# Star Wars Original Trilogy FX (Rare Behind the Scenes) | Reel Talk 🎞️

So he asked us to build a new, larger scale section of the medical frigate.
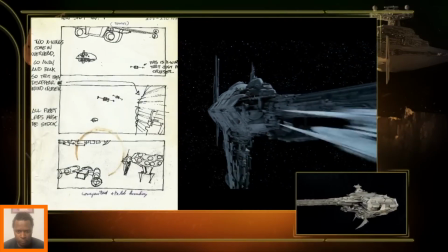We re-shot that sequence when the film was eventually released in 35 millimeter.
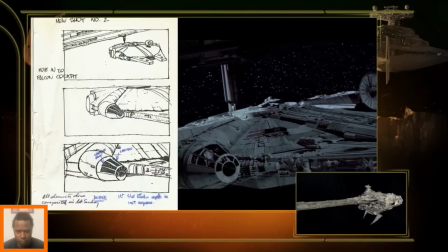Apparently nobody knew that it had a new ending that was really different from the first one.
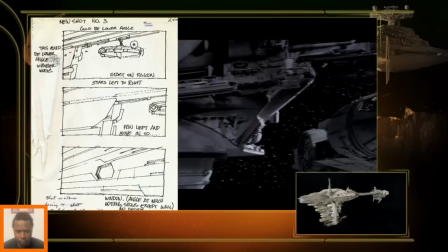It explained the relationship between the Falcon and the frigate.
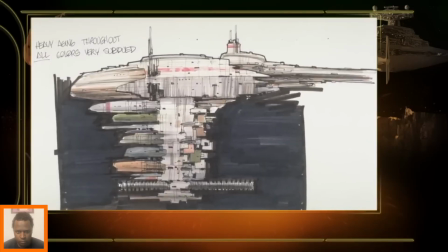With all those models, George wanted everything to look aged.
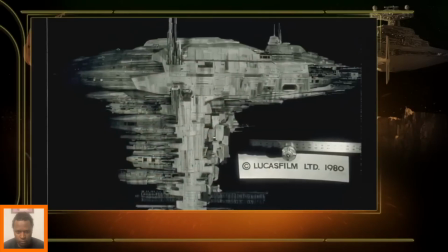That, you know, this was a rebel group, not the Empire, so they didn't have brand new equipment. So everything was scavenged from junkyards and made to work.
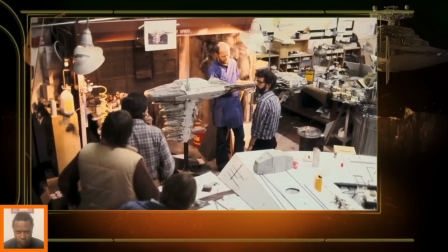So we did essentially the same thing. We did miniature bits and pieces, you know, found objects like the model kits.
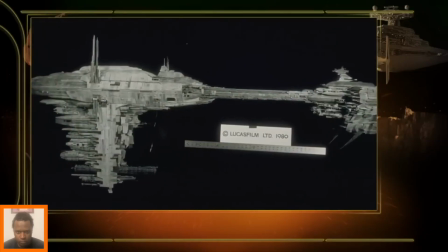The saving grace for all those models is that really trick paint job that Joe developed for us.
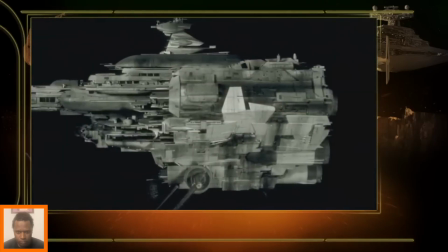Essentially dirty white with a lot of stains and bullet hits and that sort of thing.
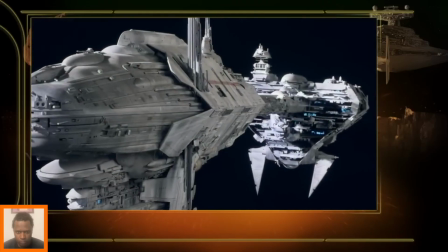And it would have had fiber optic lighting tricks in it,
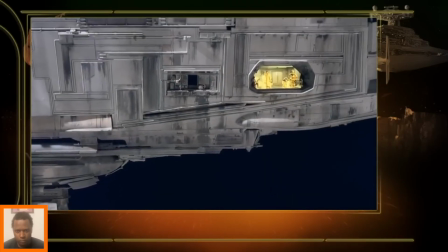and a rear projection screen for the little window where our heroes are standing. Time was the big challenge. Everything was in a hurry, so we were working between 10 and 18-hour days, and in the case of the second frigate, it was 24 hours a day for, I believe it was 2 days.
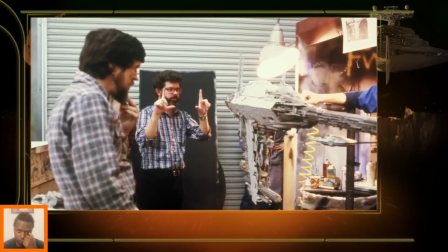And then George said, he did that so quickly, why did it take so long to do the rest of them? The Cloud cars, 2 of them intercept the Falcon as it's approaching Cloud City.
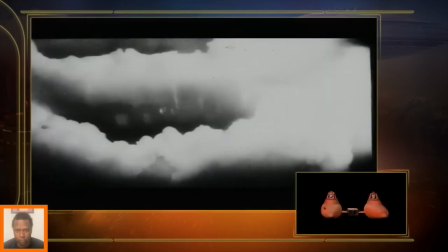And that's when we first see them, and then we notice that there's 2 pilots separated by the engine. It's
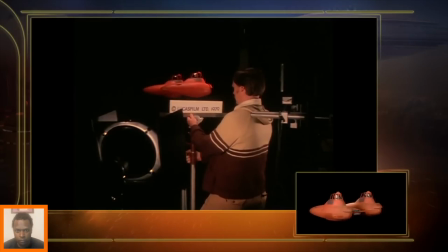fairly sleek and doesn't have as much the mechanical detail that a lot of the other ships had, and I guess that's the aesthetic of the Cloud City, is that it's more Art Deco and more refined.
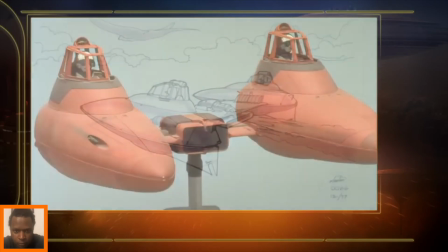This model was also inspired a little bit by John Giroux and Mobius and his kind of
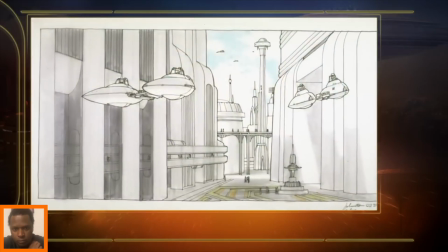whimsical sense of vehicles in a science fiction setting. It was also one of the, in Empire Strikes Back,
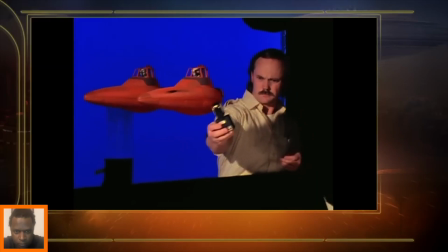getting more into forms that are curved and have compound curves rather than the flat shapes of Episode 4. I did a lot of surface detailing and painting of it. It was a orange paint job.
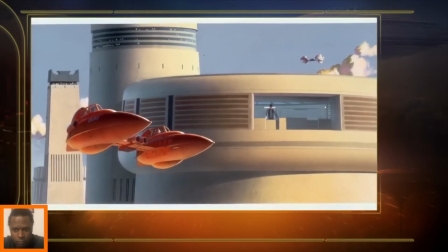That's what they wanted, so kind of distinctive in a blue sky. We'd give it little details here and there to show scale.
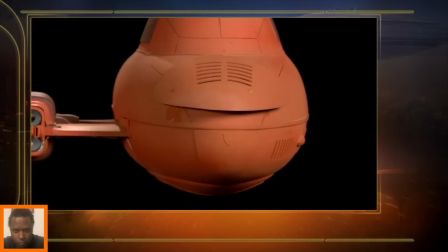That was always an important thing to include in a model, particularly next to a human.
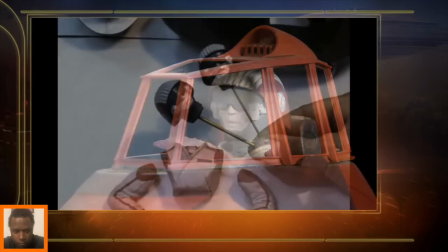You could always figure out how big it was based on what a human looked like next to it.
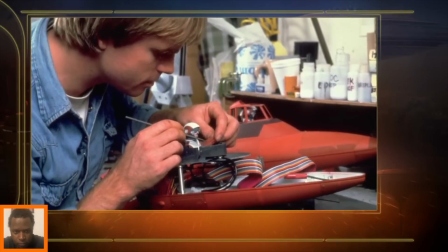The difficult thing about the Cloud Car was that at that time and that kind of technology, and not making molds and casting parts, but just using vacuum formed plastic parts,
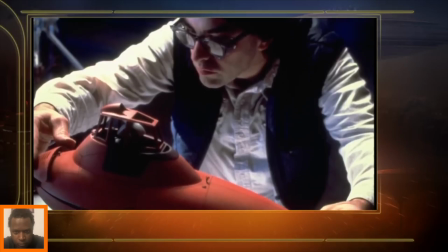that it was a little bit tricky to make the seam in the center of it line up and not be visually too powerful. And of course, you never know what these things sound like till Ben Burtt puts his sound magic to it, and it's pretty neat.
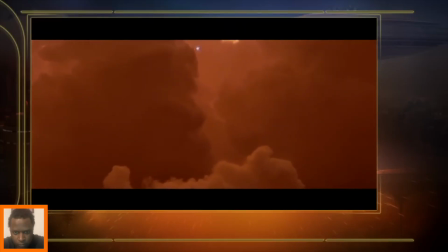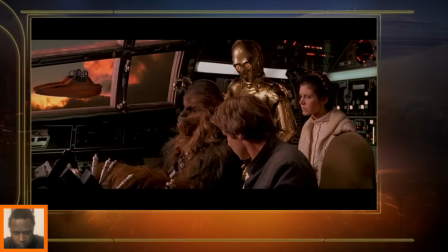Permission granted to land on platform 327. Thank you.
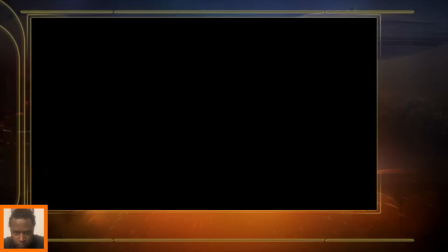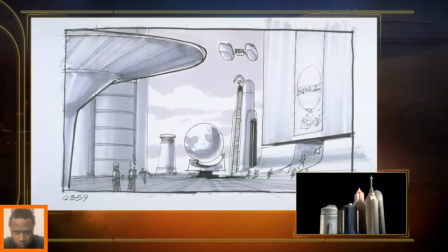I don't even think I saw the drawings for Cloud City till we were already well into Empire.
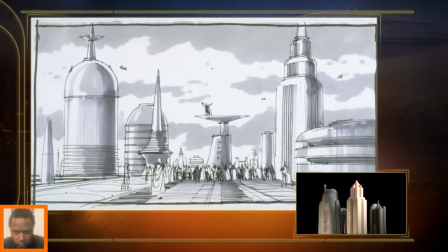Then it was brought up, Joe Johnston was like, well, we got to do this. We got to do this kind of a model. And at the time, I had interviewed lots of different model makers. I was interviewing, sometimes 1 and 2 a day kind of thing, trying to find people. It was hard to find sometimes.
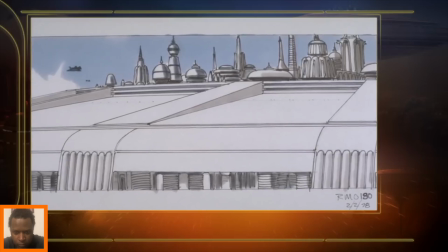There was this one sculptor that I had interviewed, and models that he actually did as sculptures looked very much like Cloud City.
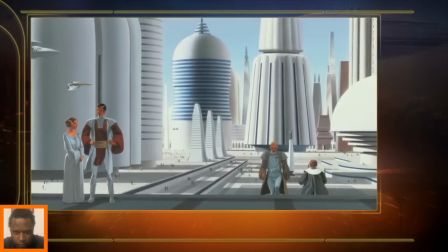And so I thought, oh, wow, how perfect this would be. The guy was named Mark Thorpe.